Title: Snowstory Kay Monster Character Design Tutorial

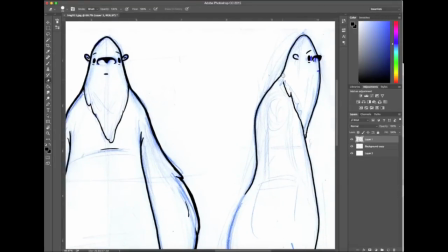I drew this
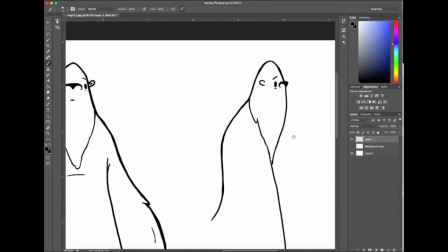character, and it took me about 45, 50 minutes, and I've condensed this down into about 8 minutes.
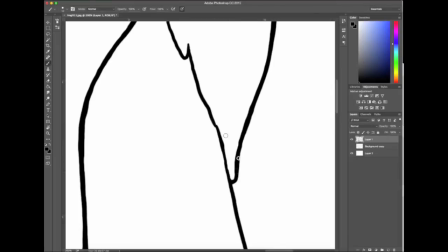So now that I'm looking at it here on the screen, I might go a little bit thicker on those lines.
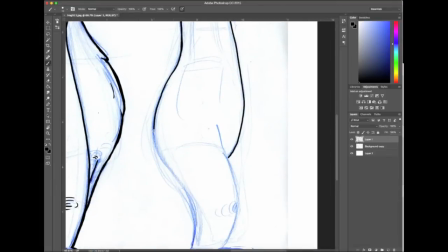I'm kind of liking the black lines. I've got black lines, I believe, for all my characters.
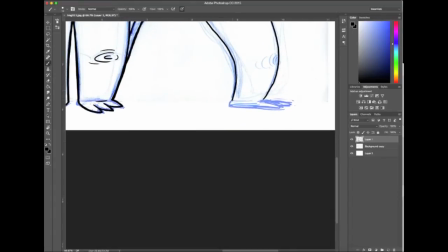I don't think I'm going to go with like a darker version of the internal color. However, we'll have to see how that kind of turns out. I think the backgrounds in this animated short are going to be fairly
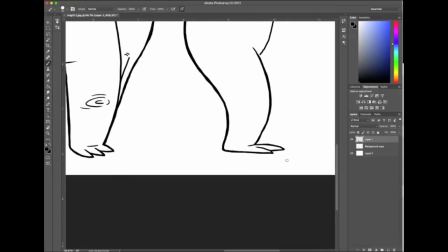light in color. I'm thinking because it's going to be a snow background, there's going to be a lot of kind of whites and maybe some washed out
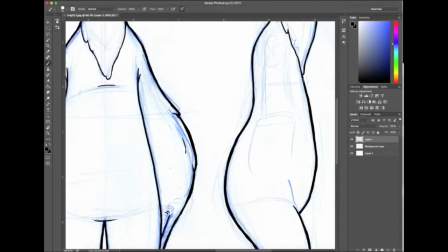forms in the background, but I'm not going to spend a lot of time on the background for this particular short.
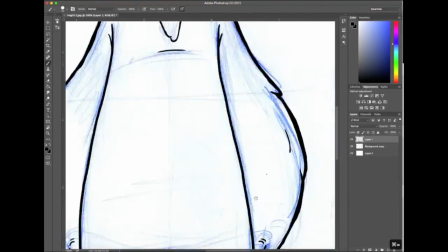I'm going to try and concentrate more on the character animation. animation.
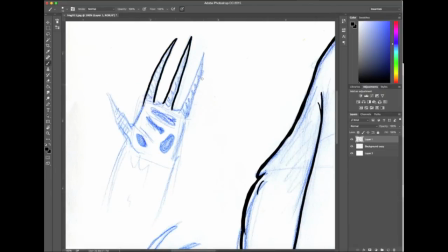So I really like doing hands. Hands are great. They're really expressive. They're a fun thing to kind of incorporate in the animation on hands. Is can, like I said, be really expressive and help to kind of carry the character through and get some kind of subtlety in acting.
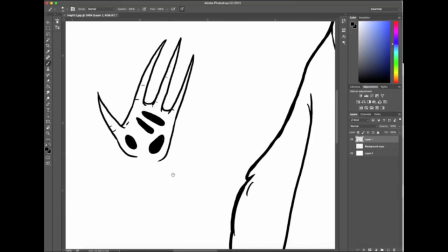So I generally like to include my hands in my turnarounds.
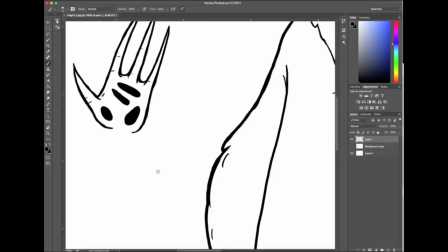So I probably for Buck, I've got a couple of like kind of character poses and expression poses.
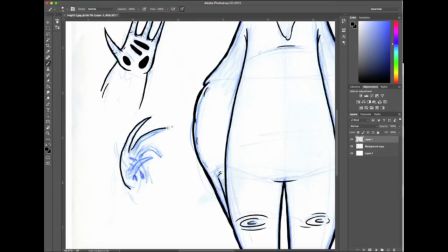I don't know if I'm going to go that far on all the characters. I might do that kind of on my own time, but that's also something you're going to want to do in any character that you design. You're going to want to have some sort of expression sheet where we can see the characters in all the expressions they're going to need, and also body posing.
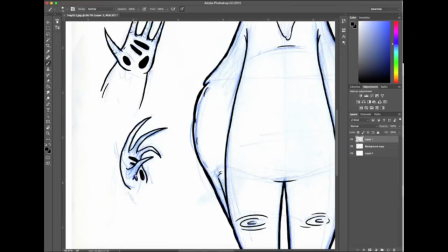It just helps when you kind of get to the animation stage, and then when I start to animate, what I like to do is kind of print all these off and have these up and around my studio so that I can kind of take a look at these and reference these as I'm
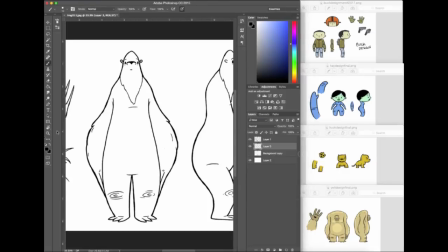animating. So I think that about does it for the line work. So I pulled up all the other characters that I've already posted on YouTube, and I basically I'm going to try and work a color palette that they all kind of fit together.
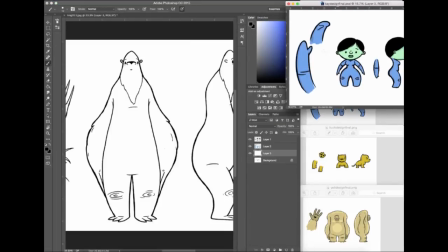Now this might change.
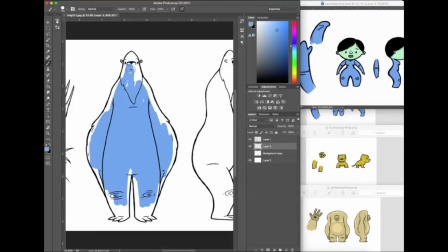I'm liking that's K there in the blue, so I tried a little bit of the blue that K was under, right?
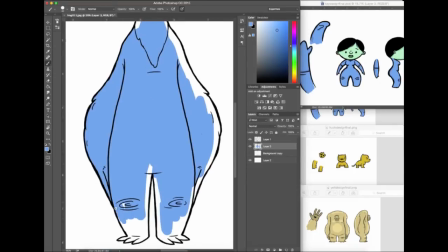So I wanted to have, as you'll see in the video or in the hopefully in the finished film,
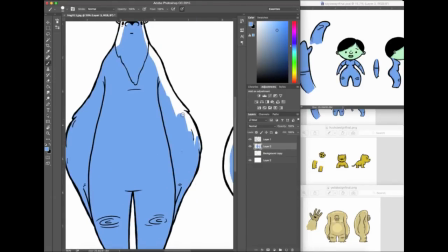that K and the K monster have obviously are linked in some way.
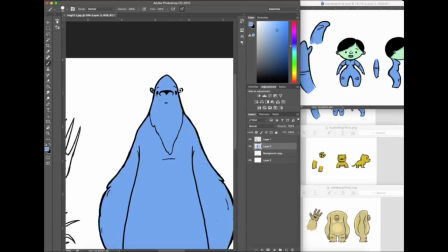So I wanted them to be fairly consistent in their color scheme, but I also want them to kind of
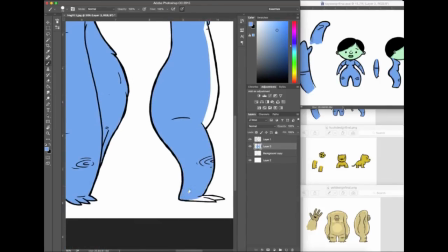be able to relate to the other characters as well, as far as color and style and all that kind of thing. When I'm animating, sometimes when I'm designing stuff,
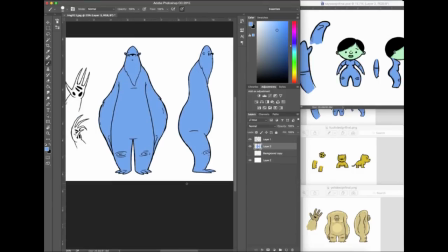sometimes it's difficult because I've drawn in other people's styles, so it's difficult to kind of find your own style sometimes when you've done a number of other different kinds of styles. So I'm sure that this is my style, but it's an amalgamation of a lot of things I've worked on as well.
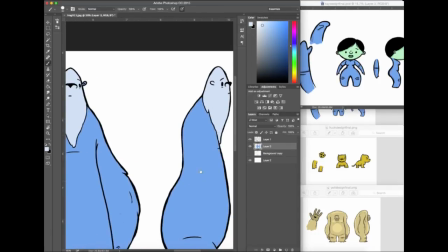So yeah. So again, I'm kind of keeping it pretty simple as far as color scheme.
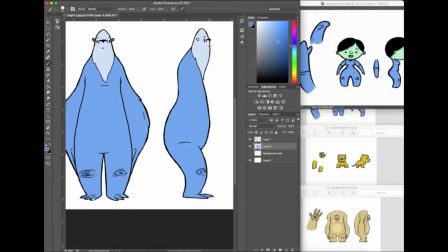I think I went with 3 or 4 shades of blue here, just so that
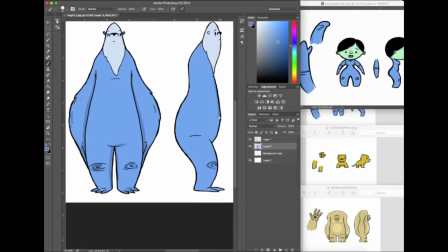when I get to the animation stage, I'm not necessarily having to do a lot of frame by frame shading,
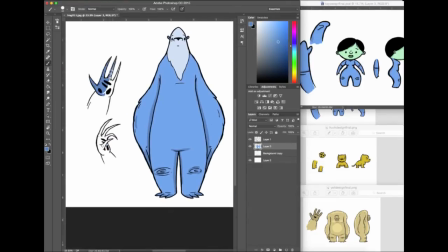which can kind of be a pain in the ass. But a drop shadow like this is nice to have, because then you can have a little bit more depth in your characters.
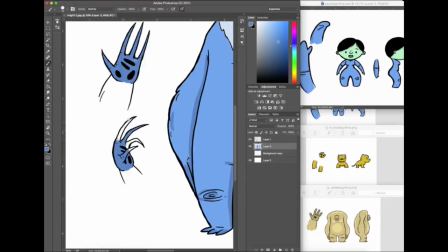So there you have it. K Monster. He's blue, dark blue, and blue.
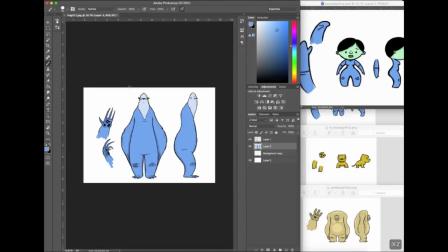I had fun doing this guy or girl. As I'm looking at it right now,
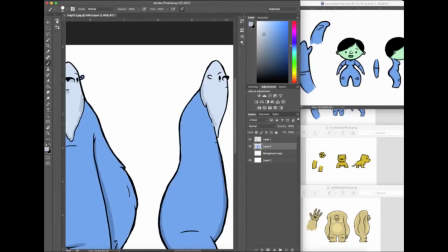I might throw in a little lighter shade as well, but kind of a highlight.
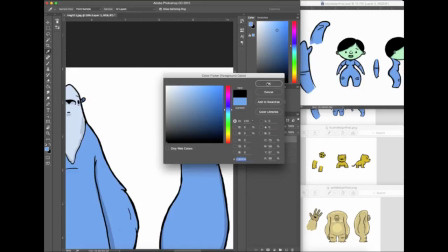I don't know if I did that here at the end.